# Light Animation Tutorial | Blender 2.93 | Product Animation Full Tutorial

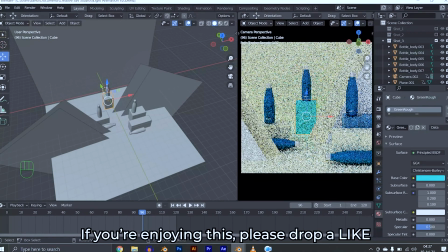(45:22)
Paste the X code. I think these other guys are green.
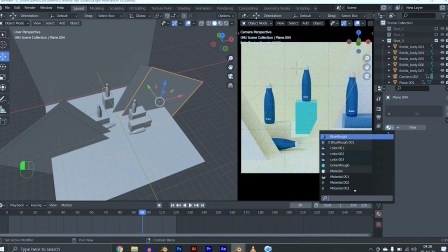(45:27)
These other planes. Just select green rough.
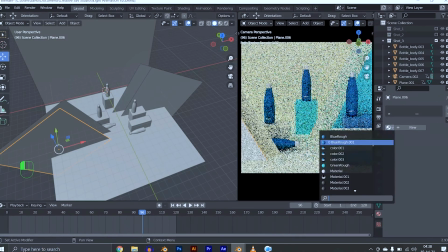(45:32)
Select green rough.
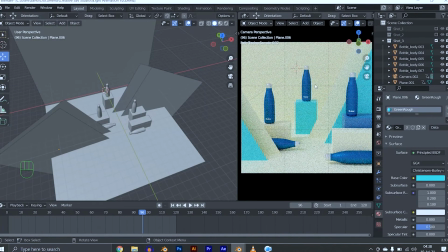(45:37)
What else? Yeah, the last thing is to change the color of the actual bottles.
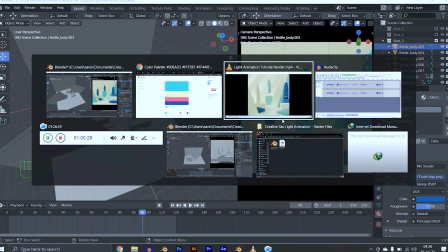(45:43)
Yeah, one thing I did was the decision I made was to make the
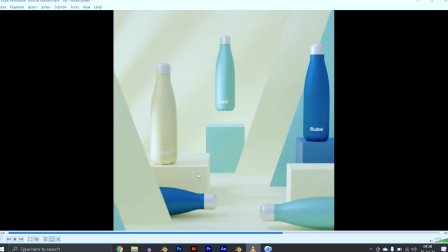(45:48)
bottle and the box they were laying on to be the same color.
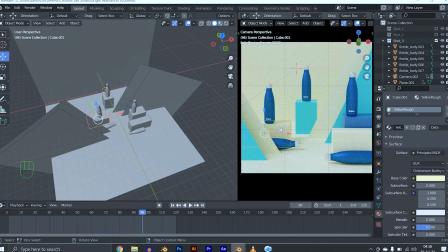(45:53)
So this one is laying on a yellow box, so we're going to make it yellow.
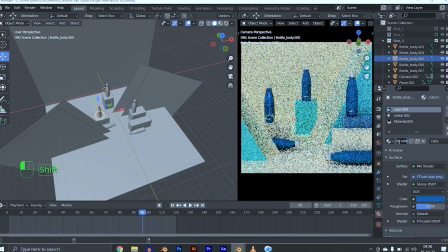(45:57)
Click on this number and rename this to yellow shiny. Copy the yellow color, then come here, paste it.
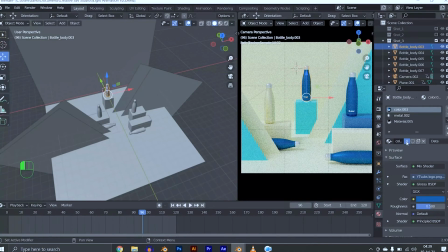(46:15)
For this guy that is green, copy the green color, hit this number and rename this to green shiny. It's good practice to name your materials so you don't get confused. Change the color, paste the hex code, and I think everything is colored now, right?
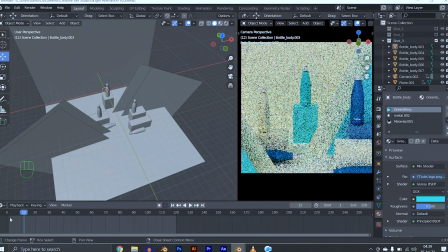(46:35)
Awesome. And we have our camera animation down. Awesome.
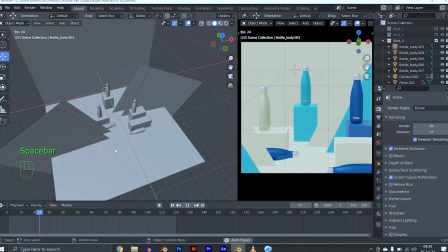(46:40)
Let's look at it in Eevee. Use Eevee for preview. Looking very nice.
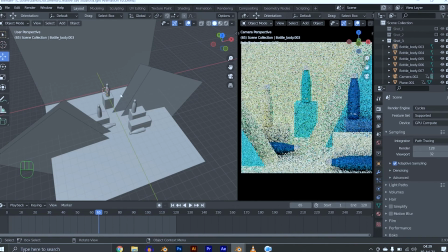(46:48)
It's clean. Very nice. I think one thing I did was to add depth of field.
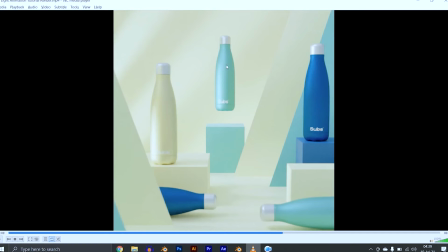(46:56)
If you notice, this guy is very sharp. I want you to focus on this guy. That's why he's the one floating, while the rest are just still.
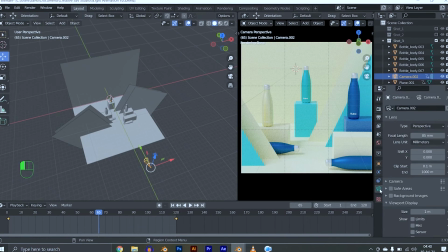(47:04)
Click on the camera. Go to the camera settings, under depth of field, check it,
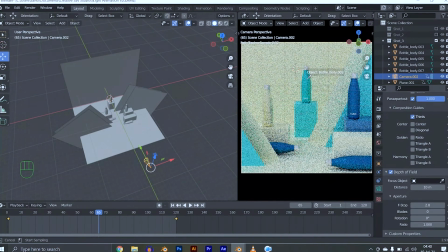(47:11)
and use this eyedropper to select this object so the focus is on this object.
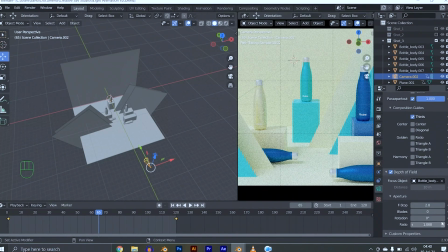(47:16)
We need something that will really make it blurry, so let's use 0.4. Let's see how that looks like. Man, this is rendering slowly. I think that's too blurry.
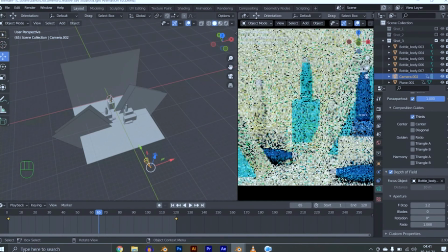(47:27)
I think I used 0.8. Let's do 1.2. Just make sure this guy is in focus and the rest are not really in focus.
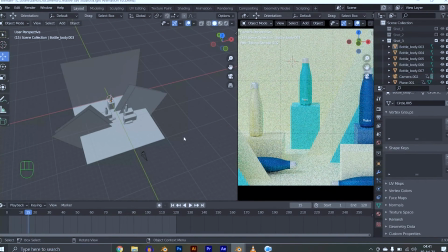(47:37)
Nice. It just gives that added cinematic vibe. I think what else? Add lighting. Thankfully, we already set up lighting in the previous scene, so let's just go there and copy our lighting.
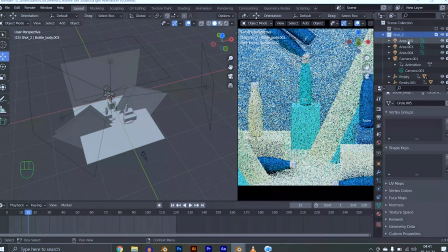(47:51)
Area.
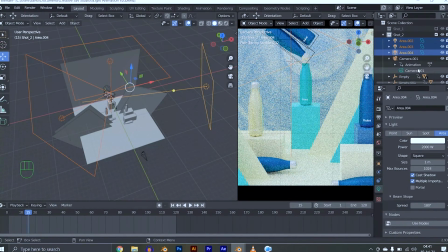Come here, hit Ctrl C. Disable it.
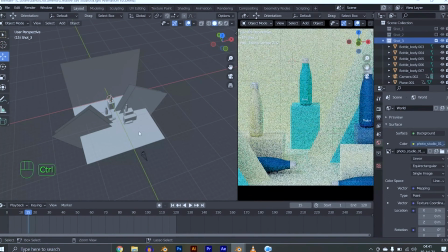(48:03)
Come to shot 3 and paste. Dope.
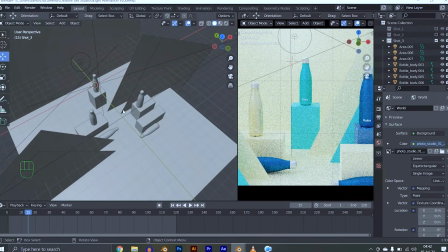(48:09)
Automatically our scene looks a lot better. A lot. This point light should be down here.
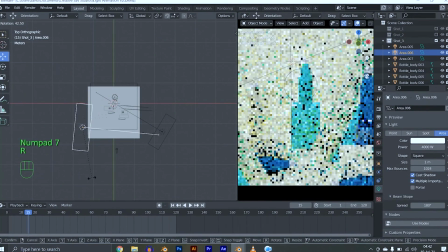(48:19)
We're about getting to the light animation part. This guy should be somewhere here and should be smaller.
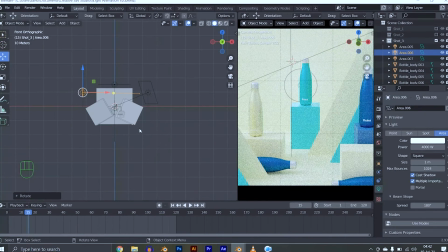(48:27)
Okay, now for the light animation, this kind of shot really ups the cinematic look of your render.
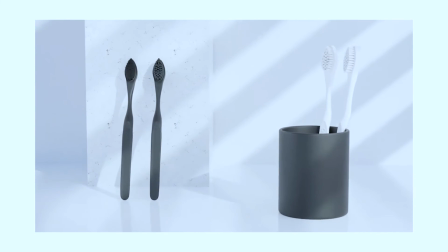(48:34)
You can render a shot and it looks very boring and static, but this little thing can make it look a lot more interesting,
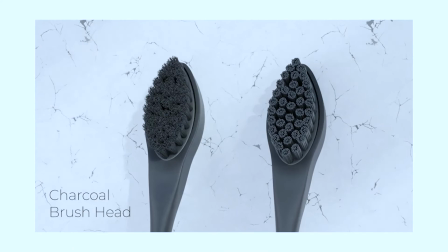(48:42)
just making the light move, and you are just practically trying to simulate what sunrise looks like.
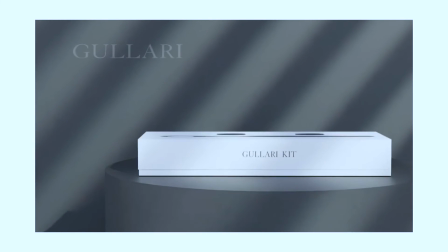(48:49)
You know, when the sun is rising and you're looking at the window, the light is passing through the window and it's just moving, that vibe.
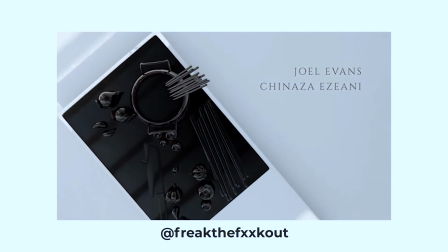(48:55)
So it's easy to recreate. Let's just create our window in quotes.
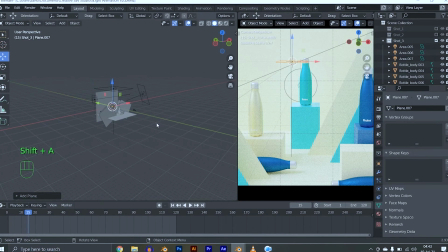(49:02)
Shift A, mesh plane, scale it up,
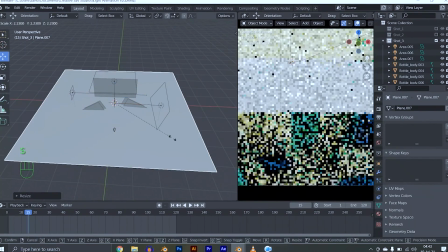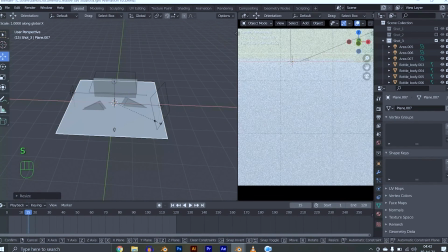(49:14)
S, X, make it slim,
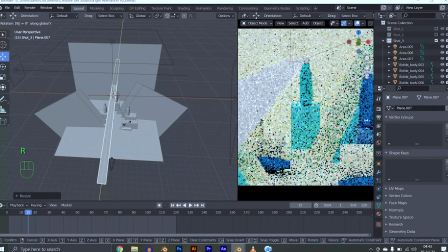(49:19)
then R, Y 90, make it stand like this.
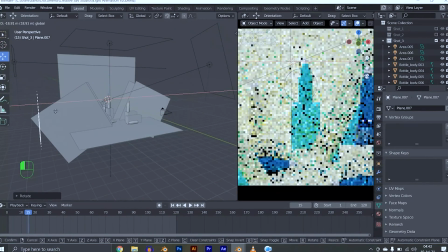(49:25)
Let's bring it to this corner.
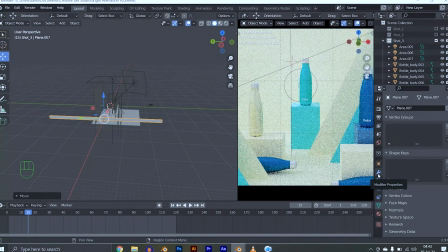(49:28)
Now go to your modifier properties, add modifier array,
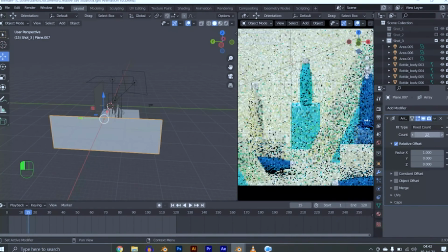(49:35)
count, let's do 12, let's make it 20,
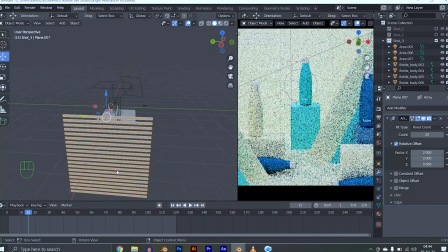(49:41)
and factor, let's make factor 2. Yeah, so we have like a window situation happening here.
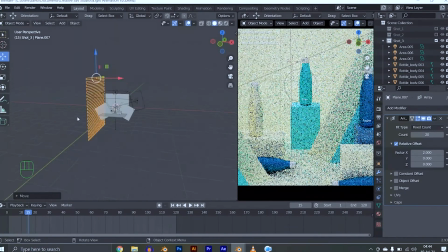(49:48)
If we move our window closer
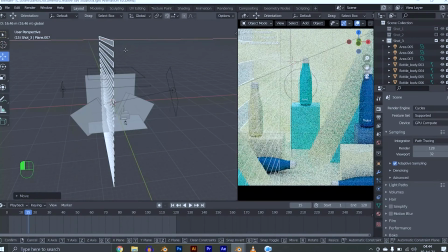(49:51)
to our render, like as close as possible till you can't see it in the shot, just right outside the shot.
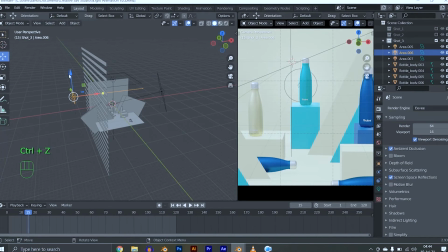(49:59)
Let's look at this in Eevee to be easier to see. Now if we drag our light up and down, you already seen the effect. Just animating our light up and down, you can see the effect. Now depending on the look you are going for, I would like you to actually try a lot of things.
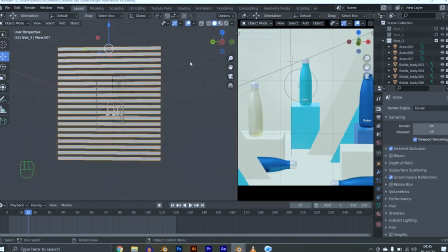(50:15)
You could mess with the angle of this, you could rotate this however you want. Let's do something like this, right? And you could animate the light however you want.
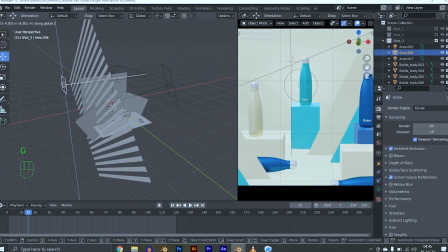(50:28)
In fact, you could animate this instead. It still gives you some kind of light animation. So let's animate our light up and down and we will get the effect we are going for.
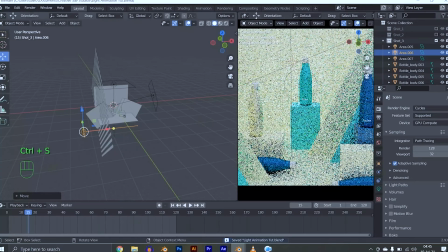(50:41)
Go to cycles, make sure this is working in cycles. Are you sure this is working?
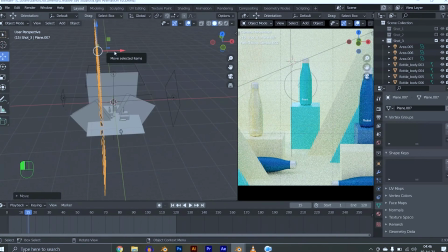(50:46)
That's the thing, it's hard to preview this in cycles. Just try to bring your window thing as close as possible to your product without it being in the shot, and also bring your light close.
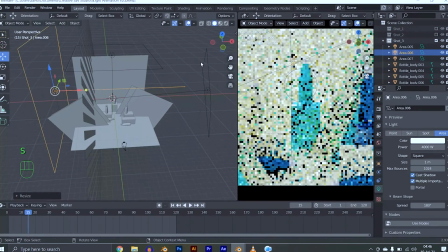(51:02)
And also, the bigger your light, the softer the shadows. We don't want soft shadows in this kind of render. We want the shadow, we want to clearly see the shadow of our window.
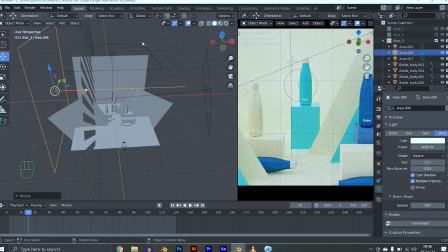(51:13)
And since we are trying to simulate sunlight is actually a very tiny point source. So let's reduce the size of our area light to something very small. And now you'll be able to see the effect in cycles.
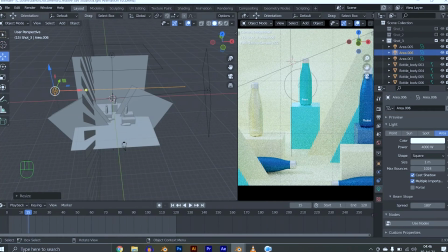(51:27)
Very nice. You can see these lines. If we animate them, they should move.
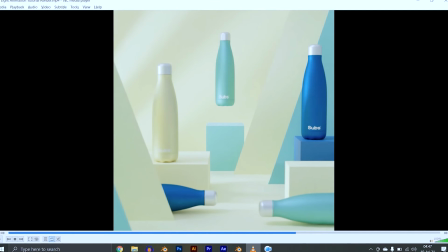(51:35)
Even though we want the shadows of the light animation to go over our product, we also want the product to always be the focus of attention.
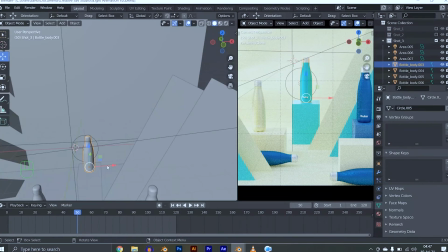(51:44)
So we want it to pop. So make sure you have a separate light making your product pop.
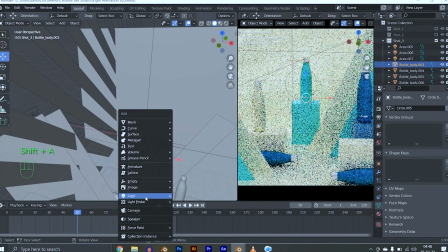(51:49)
Let's add a quick area light here. Shift A, light area, scale it up a bit,
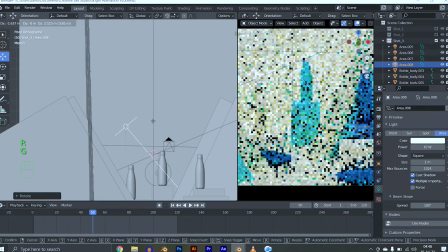(52:00)
rotate it, make it face the product.
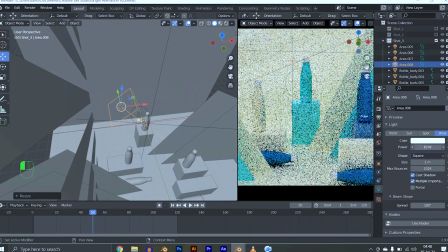(52:07)
Yeah, and increase the power to about 200.
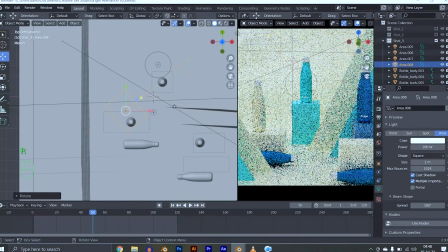(52:10)
Just make it in a way that the product is popping just a little bit more than normal.
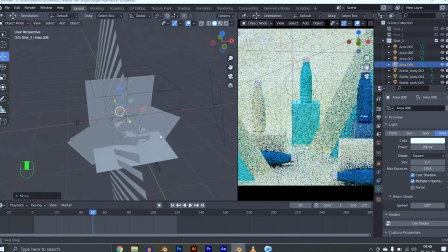(52:17)
Okay, I think we have this entire setup going on. I really want you guys to play with this window thing.
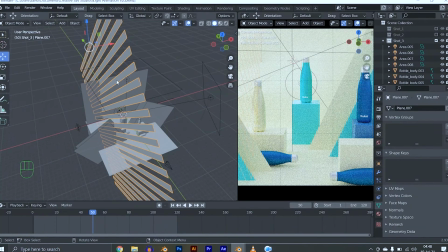(52:24)
It doesn't have to be just planes. You could model an entire window. You can model a complex window, right? If you like modeling, or get a model of a complex window and then do the same thing, you would have your effect.
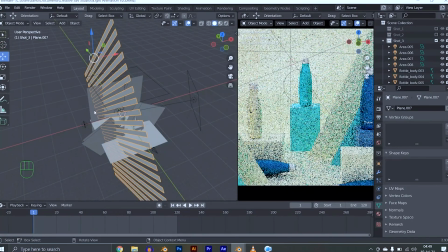(52:37)
Now all we have to do right now is to animate our light. Eye, location, let's bring it up. So somewhere here. Man, this is hard to see in cycles.
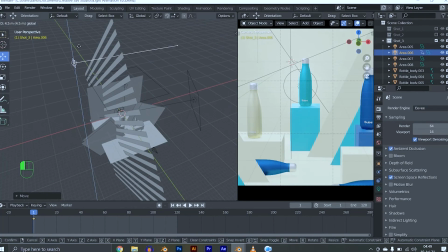(52:50)
Let's use Eevee. So somewhere here, eye, location.
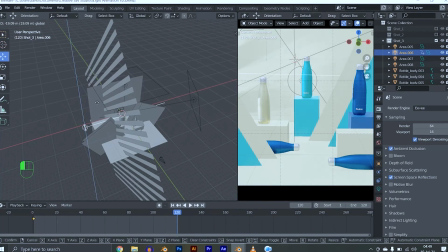(52:57)
Then on the last frame, somewhere here, eye, location.
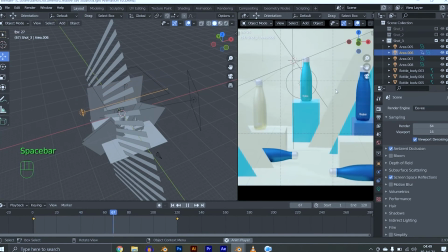(53:05)
So you can see it move.
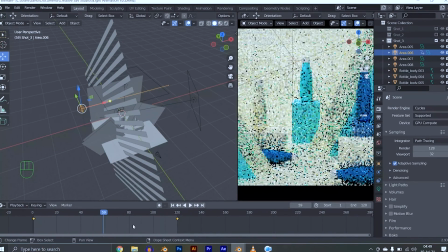(53:11)
You guys should really mess with this. Don't do exactly what I'm doing. In fact, I don't want to see this exact project when you guys are posting on Instagram.
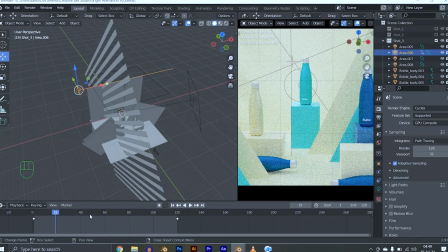(53:20)
I want to see you post on Instagram and tag me as usual. But this time I want you guys to try something different out.
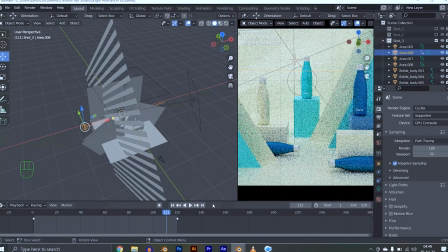(53:27)
Go out and look for inspiration and try out something different. It doesn't have to be exactly this.
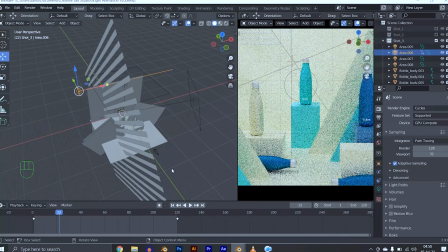(53:32)
So I think we have everything set up.